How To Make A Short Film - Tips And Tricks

So try to get the best sound you can. Like actually, instead of using the onboard sound on video cameras, you can actually put, if you really have zero budget, you can put a mobile phone, you put it in a sock, and then you have it on a rod, and then you have your very cheapish boom mic. That kind of works. Yes, but let's look at the editing now.
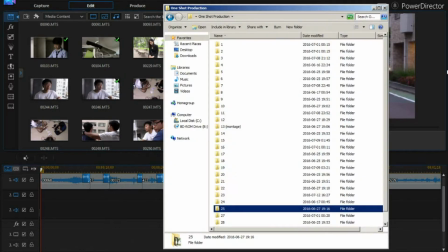526s
So my first tips to you is that you need to sort the video files after you recorded them. And I would do this by making 1 folder for each scenes. We have 27 scenes,
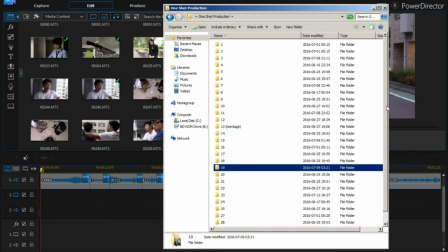542s
because 26 doesn't exist, because, well, we missed that in the script, but that doesn't matter.
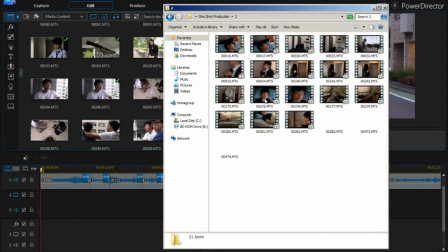549s
Make a folder for every scene, so you can put, the recorded files in every,
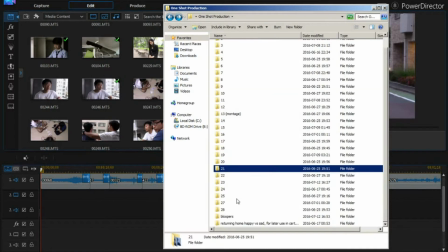558s
place here, so you easily can edit it together.
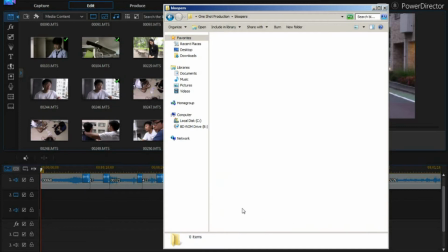563s
And then it's always fun to have a bloopers folder.
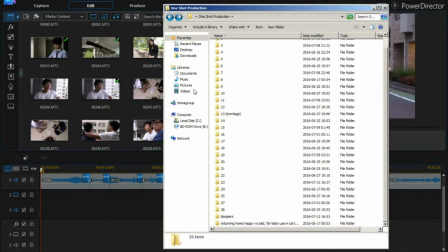571s
Anyways, so when you have this, you can start editing.
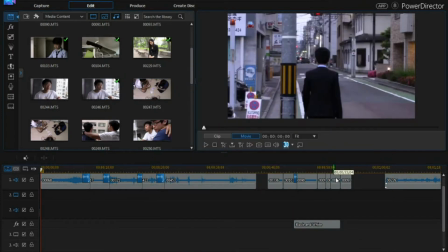577s
Right now we're working on scene number 27, and you of course need a good editing program. So choose an editing program that you like to use. We decided to go with the Cyberlink Power Director for this film.
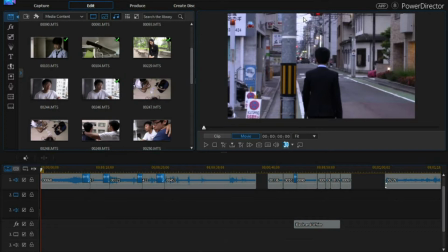595s
I wouldn't say it's the best program, but I kind of know it, how to use it now, and it's decent and it's not so expensive.
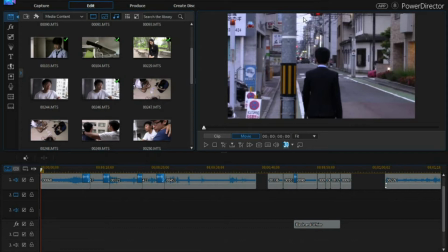609s
Maybe you're thinking of Adobe, editing, but that is very, very expensive.
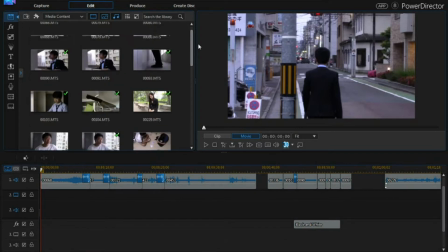618s
Maybe only for really professional. So for most people, I think many programs will work.
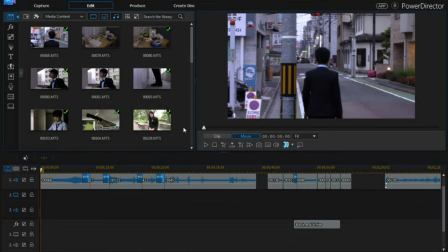627s
Learn how it works so you can work with it.
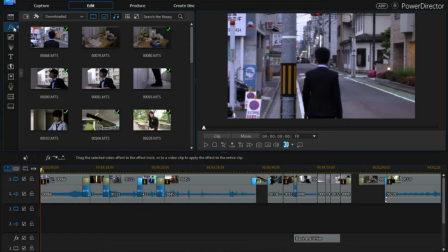630s
Then one really big warning thing that maybe you have lots of cool effects, don't use them.
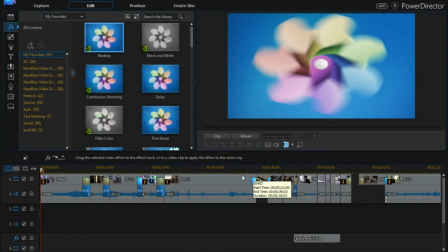638s
Look at a real movie and you see that
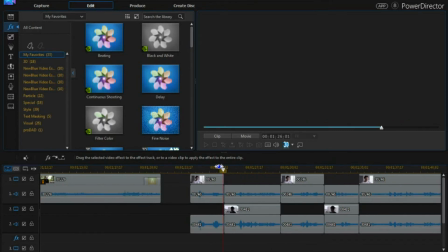643s
most of the scene cuts are just regular, like this, from one to another.
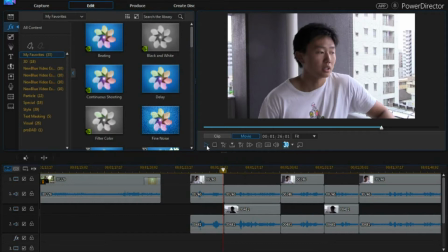651s
Nothing more than that. Gonna over like this.
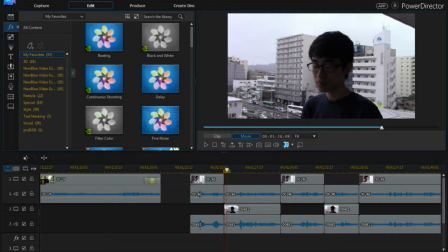659s
And like change scene very easily.
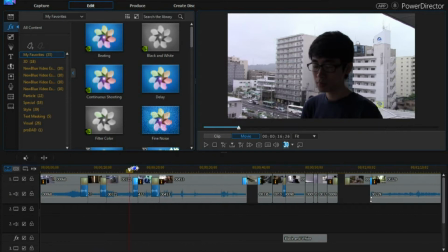665s
For some specific places, maybe here we will mark a thought sequence.
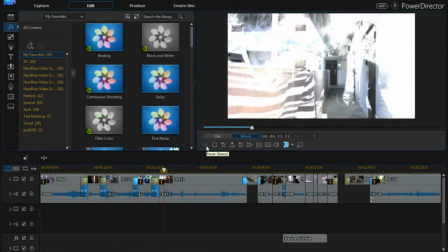673s
So we will use a bloom effect like this to show it.
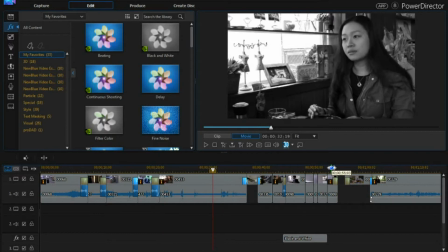682s
And also black and white to show it's not now, so to say.
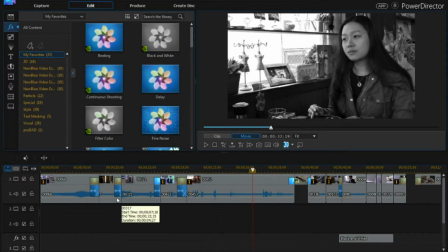689s
But generally keep the effects and the transitions to very, very little. Fade can be used sometimes, but it should generally not be used so much.
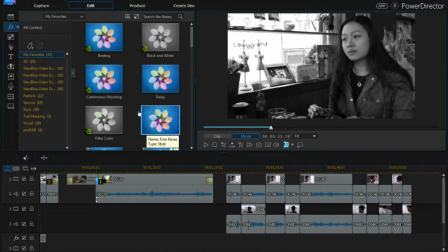703s
Use regular cuts to make it look more professional. Also, when filming, keep steady shots. Don't move around the camera, because if you look at a real movie, the camera is very often
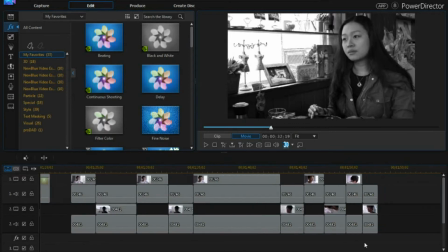715s
steady, except action movies. But action movies are
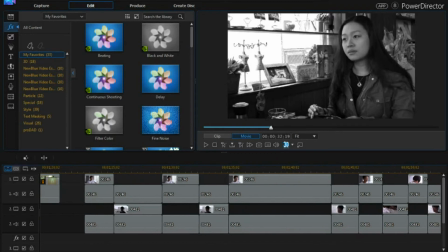722s
fun to make, but the result will often be well.